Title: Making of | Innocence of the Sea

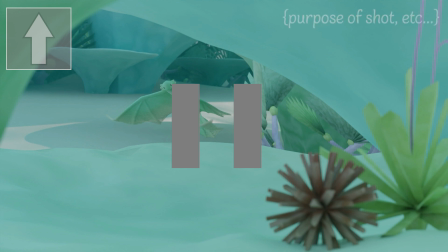4:08 I will also be putting a little synopsis in the corner here to show you the kinds of things I was thinking about when creating the shot, including the purpose of the shot or like what it establishes, that kind of thing. Anyways, enjoy.
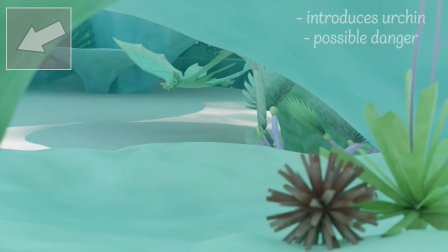4:20 Here's where the urchin thing is introduced.
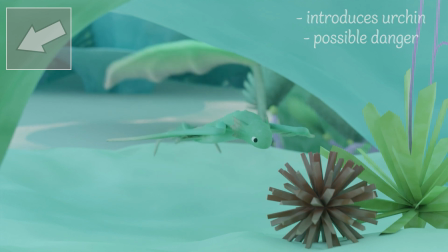4:23 Its purpose is to let the audience know that this thing is in fact a thing in the story, and the mom dragon senses danger in allowing her baby near it.
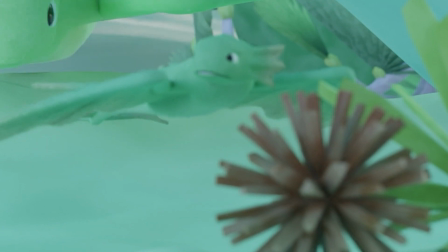4:30 I mean, can you blame her? The single spine is longer than his entire body.
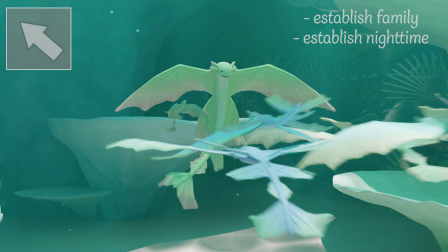4:34 We then move to establishing that those dragons we saw earlier are actually the rest of the family.
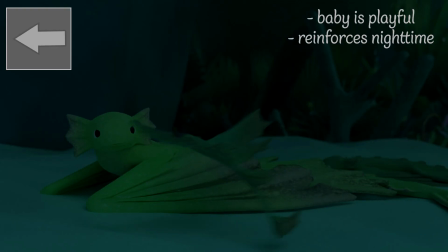4:39 The sun disappears and they all go off to bed. To establish that the baby here is playful, he swims around and chirps before the mom tells him to go to sleep.
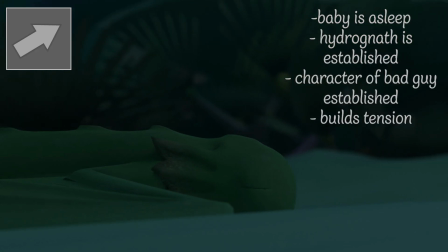4:48 Now we're in Act 2. The camera slowly pans around the baby's head to reveal the Hydroptera stalking the baby from the shadows.
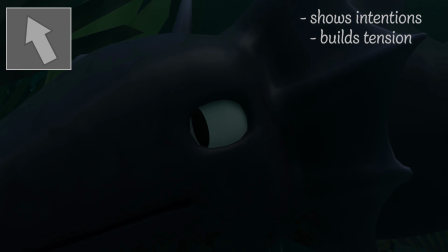4:55 We then cut to a close-up of the face of this hydronath, which hopefully, if I did everything right, reveals its intentions.
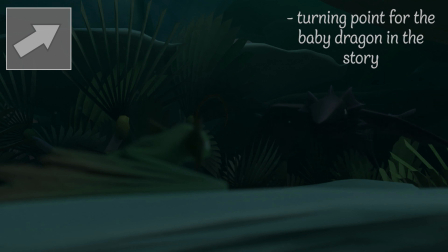5:03 The hydronath motions and calls for the baby to come closer, and since he's curious as we established earlier,
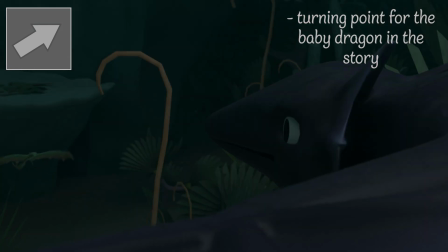5:08 he goes to check out this mysterious creature before he slurps up the baby dragon.
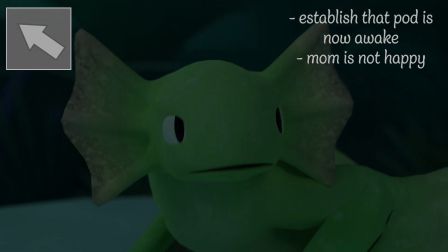5:13 We then see that the whole hydropterapod is woken up by this, and we see the mom's reaction to what just happened, and she's not a happy camper.
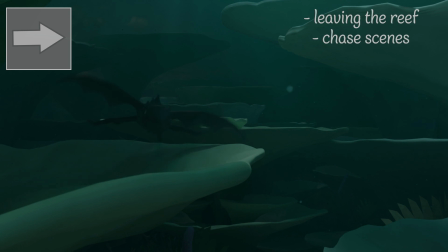5:21 Once again, the shots are connected by character movements as we are led outside the reef's safety, as indicated by the dull colors that contrast the reef's bright ones here.
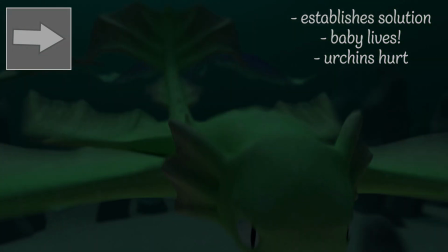5:29 We also see the mom's reaction to this and her renewed determination. The hydropterapod restrains the bad guy, but are unable to slow it down much.
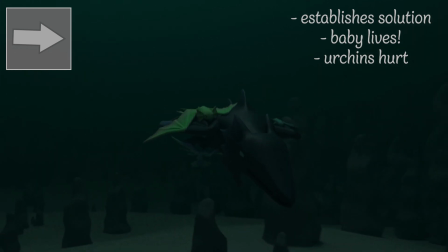5:38 The nuisance of this act, however, causes the hydronath to cough up the baby,
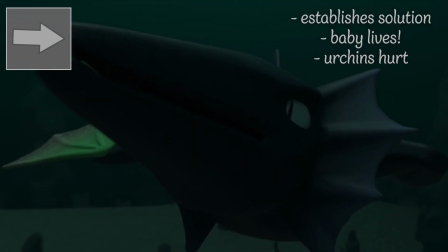5:42 and I draw special attention to this by punching in the camera twice on the baby and showing the mom's reaction.
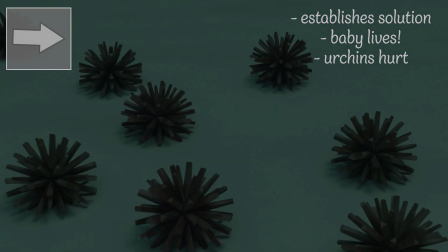5:48 This series of shots also cues the audience in, as well as the characters, on how to rescue the baby.
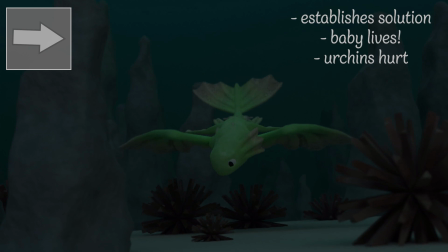5:54 The mom spots the urchin things established earlier and recoils when she tries to pick it up, which establishes that it hurts.
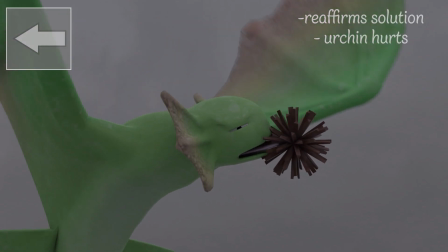6:00 She takes it to the surface, and with a slow-mo shot she flings it at the hydronath, and it's implied through the zoom and the hydronath's reaction that it hurts like the dickens.
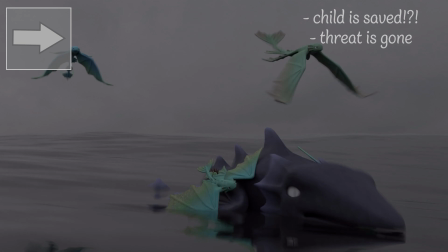6:09 To which, as established earlier, it opens its jaws. One of the Hydroptera swoops in to rescue the baby, and the hydronath swims away.
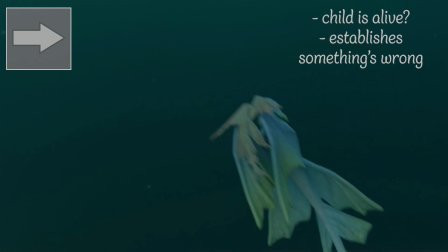6:17 However, the child is desaturated and goes limp. As opposed to the previous few shots of the motion moving to the right,
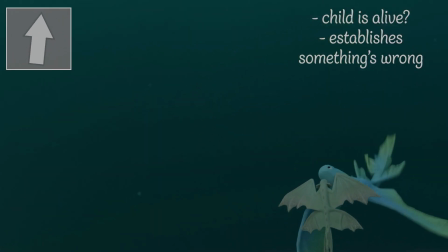6:24 the blue Hydroptera picks up the baby and moves to the left, signaling a subtle change in story direction.
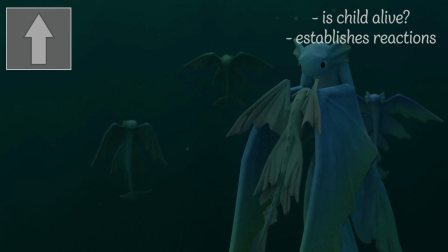6:30 We see the pod's reactions to how the baby might not be alive and how sad they all feel.
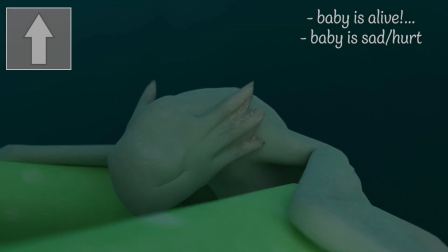6:34 We then get a close-up of the baby's face for the reveal that he is in fact alive, but he's traumatized by the experience.
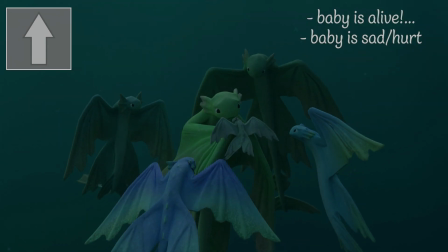6:41 The pod gathers around to comfort the mom and baby, and the screen fades to black, signaling the end of the story. Of course, all of that is made much more impactful with the addition of music. So, part 5!
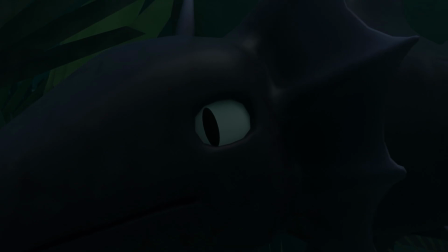6:53 I've never written music before. As I started thinking about what music to put in the film, I came to the realization that no publicly available music,
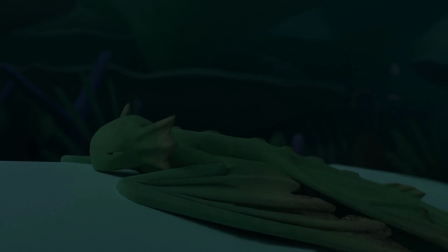7:00 such as those from the YouTube audio library, were going to perfectly fit into what I wanted to convey in the film.
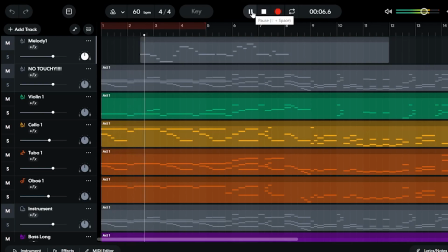7:05 So I decided that an original soundtrack was in order. So me, with the help of Timothious, making the soundtrack was really tedious and would not good content make.
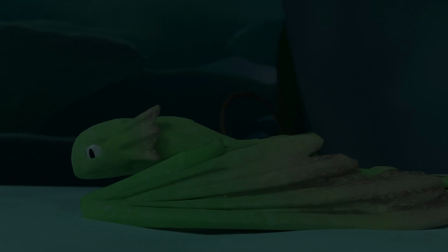7:14 So instead, I'm gonna break down the musical storytelling of the film. Let's start at the beginning.
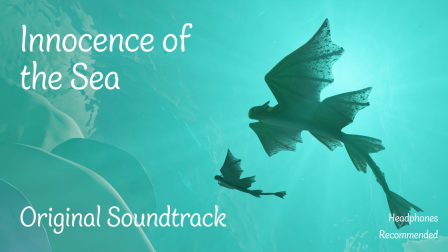7:19 So the opening of the film starts with this harmony and for the intro, and then moves into one of the most important melodies used in the score. That right there is what I call the Hydroptera theme, and those 4 notes are used to define the Hydroptera musically. You hear it everywhere in these opening shots.
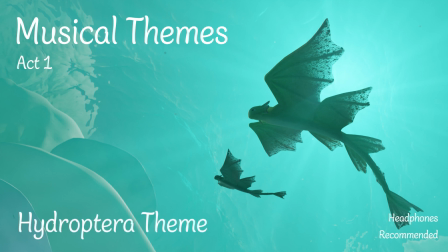Another musical theme established in the opening is what I call the family theme, and it sounds like this.
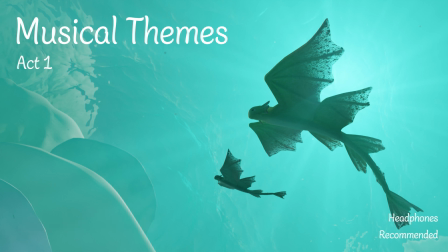7:56 And you'll hear it when the family is together, or there's something happening that relates to their unity. There is a third musically important moment that is established early on, and that is this.
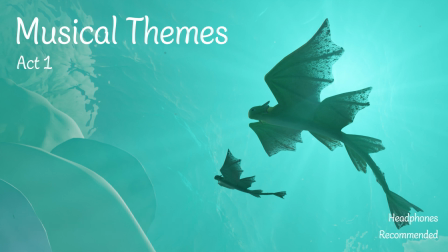8:10 This little represents the baby's curiosity, and hence why I will be calling it the curiosity theme.